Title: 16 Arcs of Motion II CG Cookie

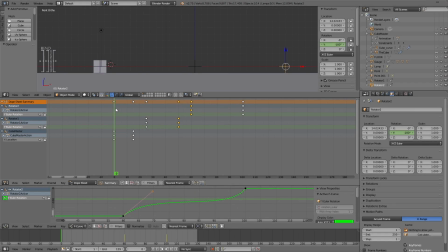0:00 Okay, so with that out of the way, let's start doing some cool stuff. So what I'm going to do, I'm going to grab the Cube Master and I'm going to come over to the Object Data Properties, Motion Paths, and click the big Calculate button.
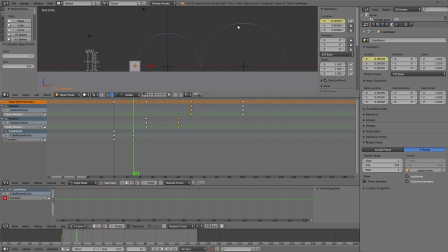0:12 And as in our prior tutorials, it's created a lovely motion path which not only shows us our timing and spacing, but the exact arc our cube takes. This is going to be really useful later when we add some deformation to this cube, and we'll want it to match the path that we're taking.
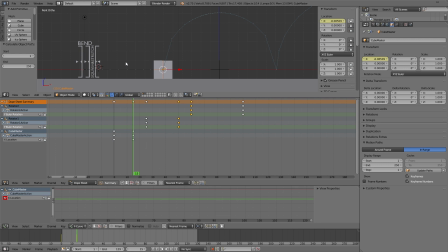0:26 So yeah, great stuff. There's nothing like preparation, eh? That's preparation A, not preparation H, which is much less fun, I guarantee you. Anyway, yeah, moving swiftly onwards, I'm going to grab each of my little triangular widgets on this control panel,
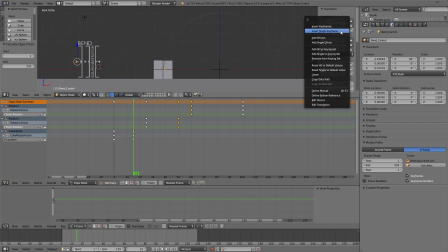0:43 and on frame 15, I'm just going to insert a single keyframe to each of them. The reason being is these little widgets, their Z location, so by pulling them up and down, affect certain drivers and some mystical sorceries,
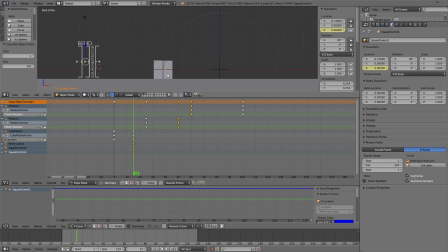0:58 some dark magic, if you will, that will actually affect our cube and several aspects of it and allow us to do some very cool animations. So that's why we're adding keyframes to that channel, as you'll see momentarily.
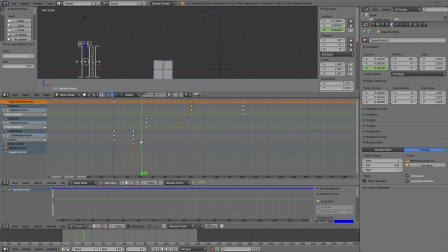1:11 As you can see on frame 25, the cube launches itself into the air, so we need to create on around frame 22 an anticipatory action. Just like in our anticipation video, we need to do the opposite of about what's about to happen. So it's going to launch into the air, so prior to doing that, we really want it to squash down and really conserve all its energy.
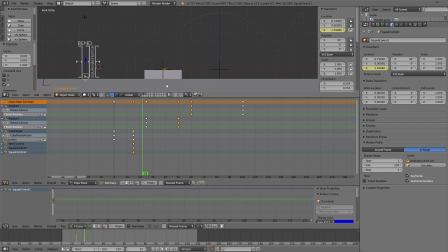1:31 So by pulling down this control, we'll make it squash down really nicely, and it'll automatically keyframe. So squash down, conserve all its energy, and then on frame 25 we want to have a really nice elastic release. As you can see, by pulling it up, it's going to stretch our cube all the way up into the sky.
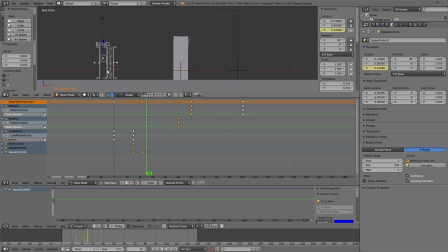1:49 So in case you haven't guessed, this control, what it does, it actually scales, it squashes and stretches our cube from the base of the cube, whereas this one does it from the top of the cube, which we're about to see in a moment. And we've got a little deformation control over here, which I'm going to save for a few minutes' time.
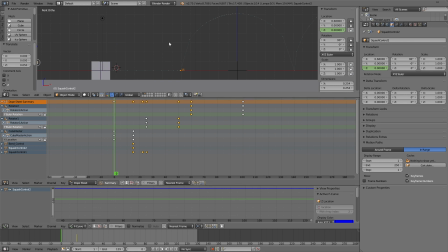2:06 So let's take a look at what that looks like now. Hit Alt-A. Squash, stretch. Cool. Okay, we've got a couple of problems. It looks really nice, but by about this point it'd be really cool if it was like stretched out evenly either side, not just sort of all over to one side.
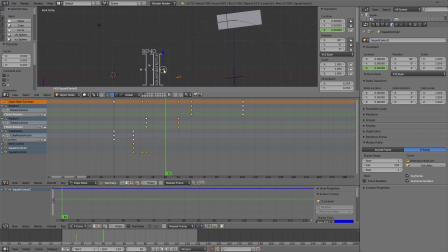2:23 So let's take a look and see if we can do something about that. What I'm going to do, I'm going to, with my Squash 2 control selected, I'm just going to come down to its keyframe, which we made on frame 15, and I'm going to drag it over so it starts around frame 25. So it'll animate from this point, not from that point, which is, you know, it's just good practice, eh?
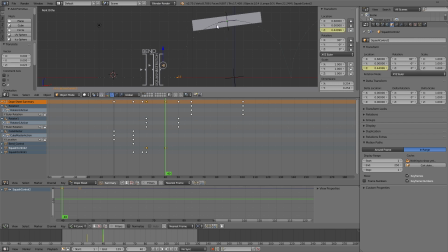2:43 And then what we're going to do, we're just going to stretch it up a little bit. And now it's approximately even, so it's still not going to look right. Let's hit Alt-A. And as you can see, it just sort of lazily comes out a little bit at the end.
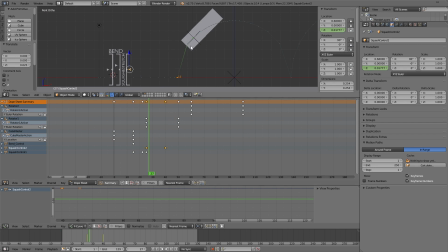2:55 So what I think would be really cool is if this side stuck to the ground, and then as it sort of arced up, it gets left behind. And I think that would look really nice. But unfortunately, because the cube is so straight and rigid, it's going to look weird.
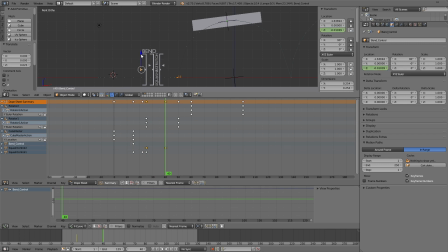3:12 So what we can do is we can add some bend. And that's what I'm going to do there. I'm just going to pull this bend control down, and that deforms a curve inside our cube and allows it to create these lovely arc shapes. And what we're going to do is just match it to the motion curve so it looks like it's sort of following that path.
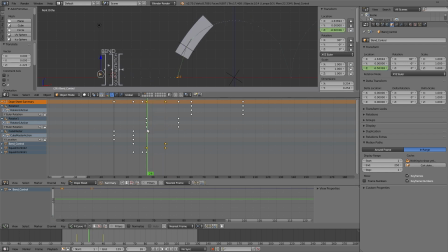3:31 And then we're going to bring it back to around here, I'll say frame 23, and we're going to drag the frame we created, the keyframe we created on frame 15 for our bend control, just to around there. And now the animation sort of starts.
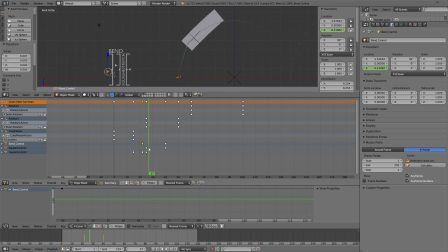3:47 Yeah, but I think, you know, looking at this, actually, by frame 26, I think we need a bit more deformation already, so we can just punch it up a little. I think that looks pretty cool. Obviously, we're still not stretching the foot of the cube out to meet the floor yet, so let's do that as well.